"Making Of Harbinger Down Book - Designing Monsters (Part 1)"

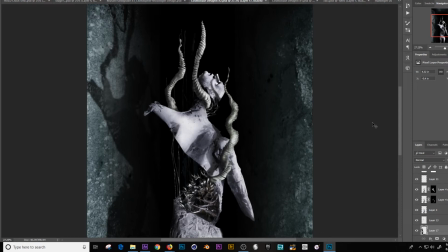[0:00]
Hi, so today we're going to talk about concept design. This is a piece for Harbinger Down. I was privileged enough to be able to be a creature character concept designer for the movie,
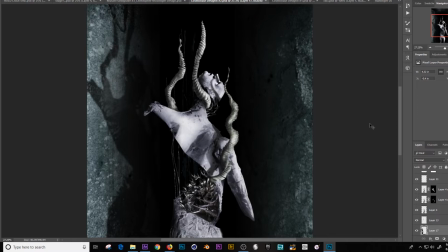[0:15]
and this is a piece that is featured in the Making of Harbinger Down book, which I'll leave a link to. But the story behind this is that when Harbinger Down was doing its Kickstarter through Studio ADI,
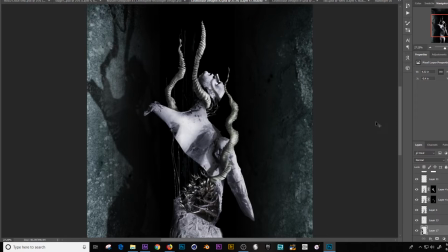[0:32]
Alec Gillis needed some help with social media, so I agreed to help him. I said, I don't have any money to pledge to your Kickstarter, but I do see some things you could be doing better with social media.
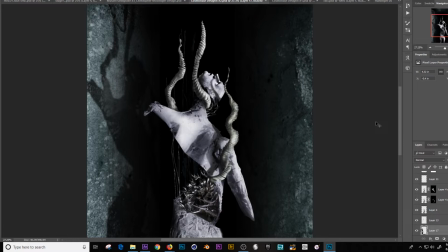[0:47]
And so I really kind of ended up leading, at least partially, a team of dedicated fans to help get the word out about the Kickstarter, and it was quite something.
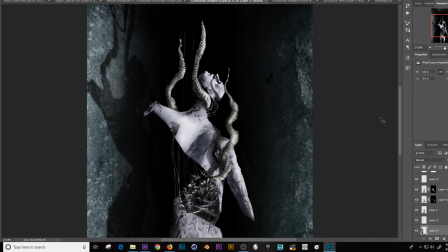[1:00]
So as a thank you, Alex said, hey, would you like to try your hand at designing some creature effects for the movie, with the caveat that there's really no guarantee any of them will be used.
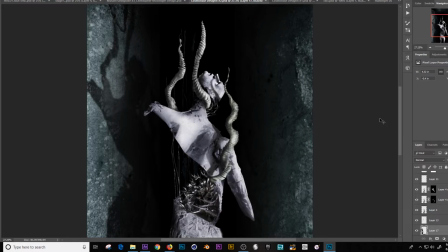[1:16]
But it was a fun experience. I don't really think anything I did was used. I mean, ultimately the concepts were there, but Tim Martin, who sculpted most of the creature effects for the movie,
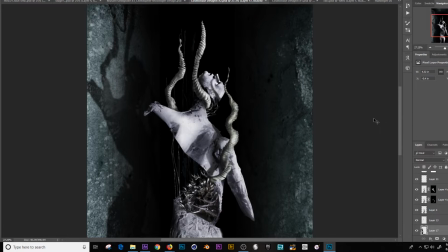[1:31]
did a lot of designing on the fly, kind of according to what was available and the time limit that he had. But some of the concepts that we came up with along the way were very interesting, so I wanted to explore them, talk about a little bit as well about how the images were created, because as you can see, this isn't just a normal sketch.
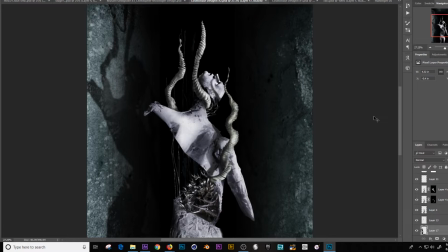[1:50]
This is kind of a Photoshop design, kind of surrealistic. And I want to talk about how we got to images like this. So this is what would be if you are, and by the way, minor spoilers for Harbinger Down.
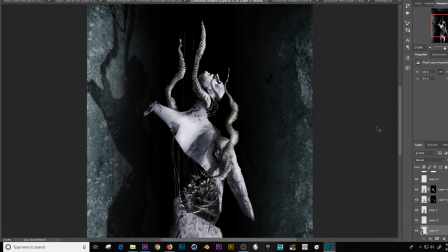[2:10]
I recommend you go see it. It's on Amazon Prime right now. It's also available on DVD through Amazon, and I believe you can get Blu-rays as a quote-unquote free gift when you order a signed Harbinger Down print from Studio ADI's Big Cartel.
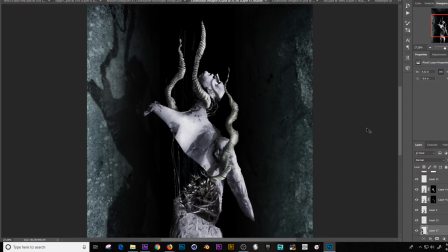[2:28]
Anyway, so this guy was supposed to be a cosmonaut, a Russian cosmonaut whose body had been frozen in ice for, I don't know, like 30 years, give or take.
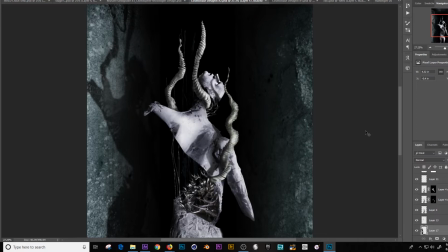[2:42]
And he's got an alien entity inside him that when he thaws, kind of shed his body like a skin. So I thought, wouldn't it be interesting to have a design where his body kind of unravels,
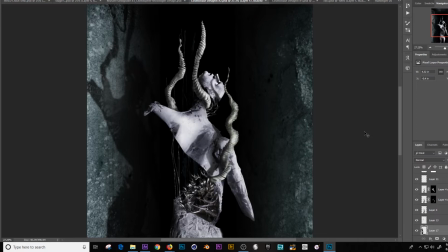[2:57]
like you've seen people kind of cut an orange in a spiral cut, or maybe the Pillsbury, when you're making the Pillsbury muffins or biscuits, you unpop that thing and it kind of unravels in a spiral. I thought it'd be something different than your average, chest burster type thing that we've seen a million times.
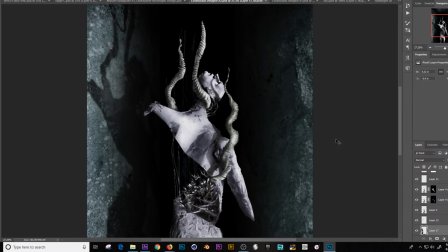[3:14]
So I wanted to create this thing where his body unravels, and if we kind of zoom in,
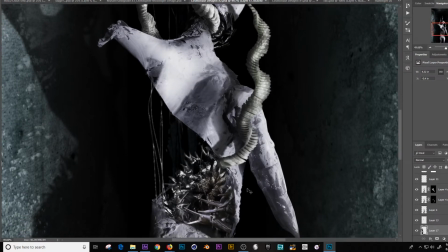[3:21]
we can see that he's kind of taken on the DNA of a lot of the sea life in the ocean. The idea being that the ocean is kind of this primordial DNA soup with all the kind of genetic information of all these different animals. So I brought in these crab legs, these kind of
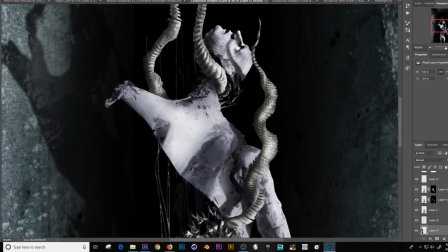[3:42]
mollusk attributes, and these tentacles here, I believe they're actually, where did I get these?
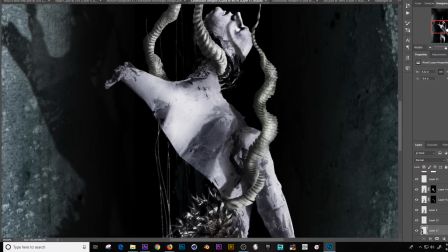[3:49]
Anyway, so the body unravels and you can see the cosmonaut's head,
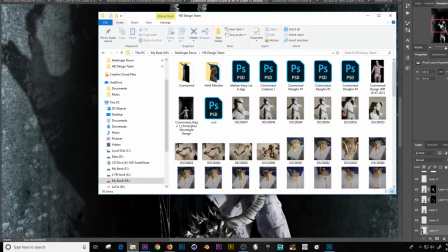[3:55]
and I want to show you a little bit about how I did that.